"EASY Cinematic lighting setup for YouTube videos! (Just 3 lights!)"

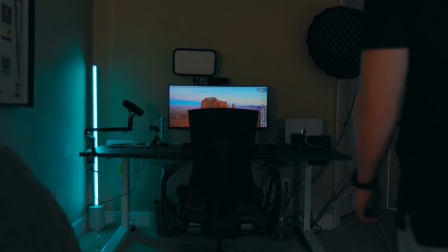[0:00]
That's cold. So if a goal for you in 2024 is to make YouTube more of a priority and start creating more YouTube videos,
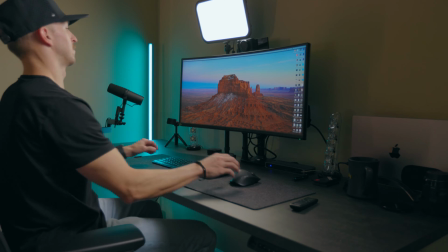[0:08]
but you're stuck with how to get your YouTube studio set up, where you need to place your camera,
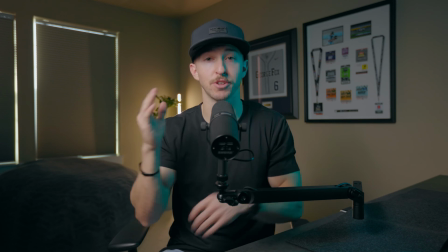[0:13]
how to get good lighting, I'm going to show you exactly how to create a look like this for your YouTube videos using just 3 very inexpensive lights. So when it comes to creating high quality YouTube videos, one of the pieces that most people overlook is actually the lighting.
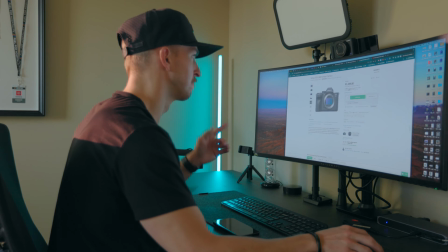[0:26]
They spend all this time looking for new gear and new cameras and lenses and all the fancy stuff, when really you can get a professional looking video using just 3 simple lights. So let's quickly break down exactly how to get a look just like this. So we're gonna start, number 1, turn all of the lights in the room off.
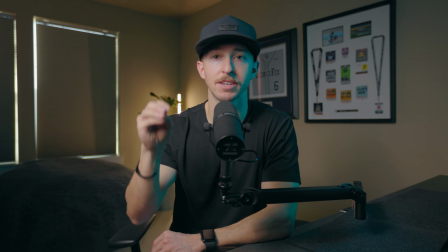[0:44]
So all the lights that are in this room are currently off, and I'm only using lights strategically placed to make this video look better.
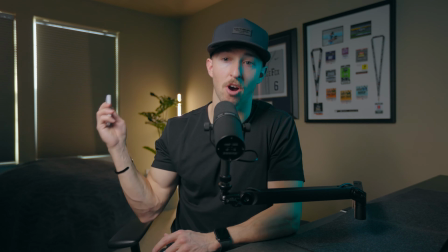[0:52]
So we're gonna first start by turning off the accent lights that we have.
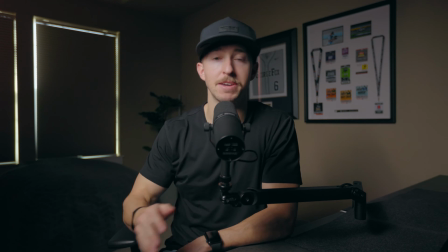[0:55]
So you'll see the blue light that was on my face and the light that was behind me are now off, and all I'm using is this main key light.
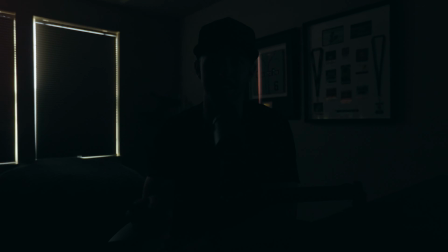[1:03]
But let's go ahead and turn that off too and see what our starting point is at. So here's how it actually looks when none of these 3 lights are turned on. I'm just in this room when it's pitch black. Now the first thing we're gonna do is turn on our key light.
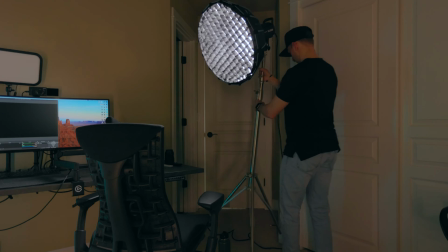[1:17]
So that's our main light right here, and this is placed almost at a 45-degree angle.
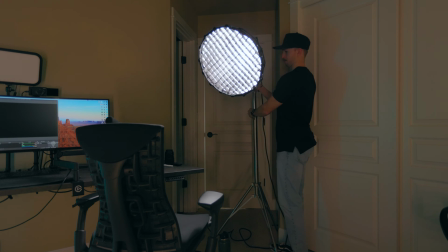[1:22]
Most people say 45 degrees.
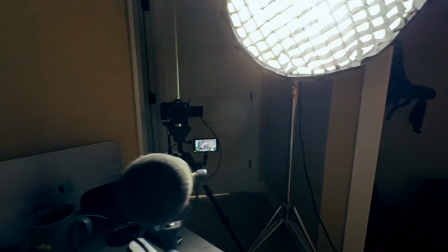[1:24]
I feel like that creates a little too much shadow on your face, so it's more just off maybe 15-20 degrees from center.
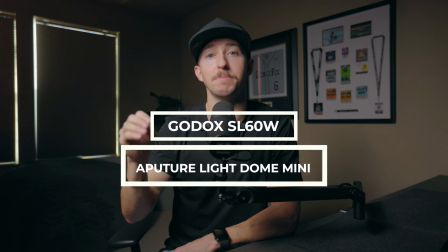[1:31]
I'm currently using the Godox SL60W light with the Aperture Mini Light Dome softbox on it, and I also have the honeycomb on it. Now this is not the best light that you could possibly use for this scenario, but I like using the Light Dome Mini just because it takes up less space in my office.
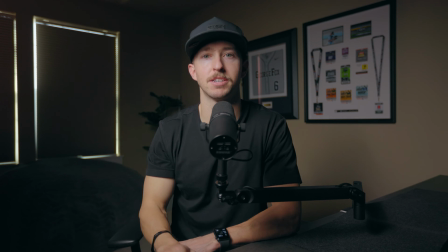[1:49]
It's easier to move around. And then I have the honeycomb on it because that helps take away a lot of the light
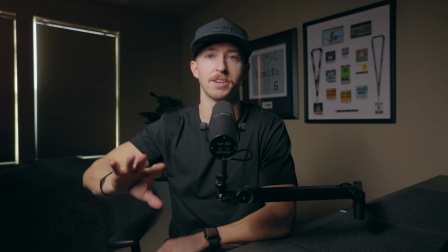[1:56]
disbursement that would happen with just the softbox on. If I just had the softbox on here, it would really cast a lot more light around the room and a lot more shadows.
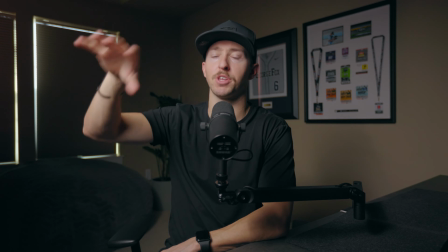[2:05]
And when you put the honeycomb on,
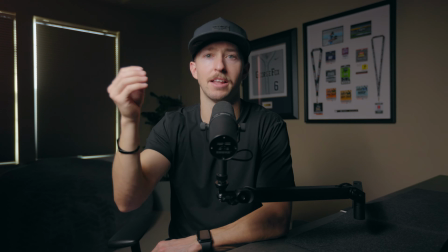[2:07]
it just diffuses it a little bit more and kind of focuses that light more just directly on you and not on the objects around you.
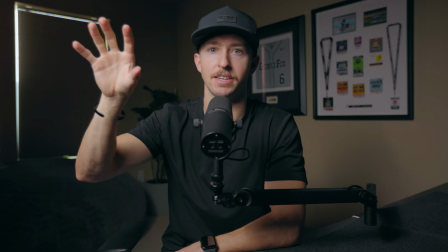[2:15]
And the reason why you want to use a light like this, basically with a softbox on it,
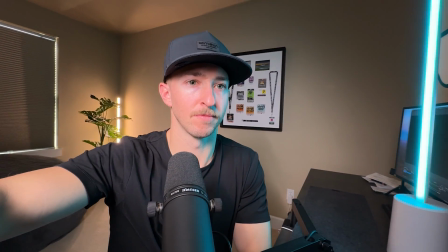[2:19]
is because it's going to cast a very soft light on your face, not cause any shadows or any harsh blemishes on your face. One of the most common lights that people use, that I see people using, is a ring light. And that is probably one of the worst lights that you could possibly use for 2 reasons. Number 1, typically they're very cheaply made and the quality of light is going to be really bad. It's either going to be really blue or really orange and just make your video look really not that great. And the second reason is it's literally a circular light, and a lot of the times you can see that circular ring in the person's eyes in the videos, and it just does not look very professional. So I always recommend either investing in a studio light like this with a softbox, or even a soft LED panel. A couple great companies that make those are Godox and Elgato. These are a great secondary option, although it's not that much cheaper than just getting a professional studio light.
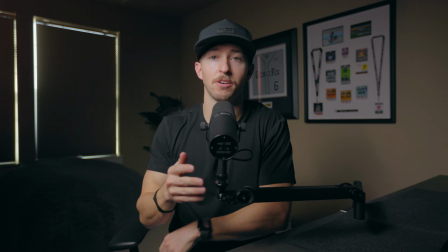[3:17]
So as you can tell, this looks pretty good.
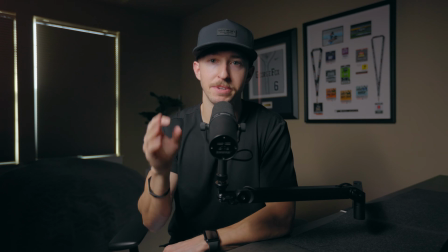[3:20]
It looks pretty, simple and clean, but it's missing a little bit, which is going to be your accent lighting. So your accent lighting is going to be any other lights that you might have in your space. One thing that I really like to do and highly recommend is at least having 1 light behind you. This can be even just like a lamp or anything you have sitting around the house to be basically a practical light in your background. I use these Govee LED floor lamps. They're great because they're bicolor and RGB. So basically what that means is they can go from really a warm color temperature to a really cool color temperature.
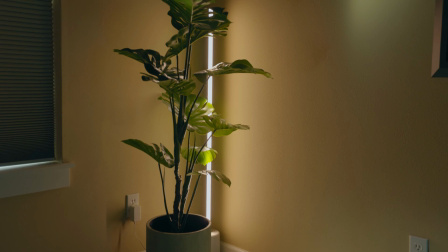[3:58]
And they can also change colors like green or blue or orange or whatever color that you choose. So let's go ahead and turn those on and see what those look like.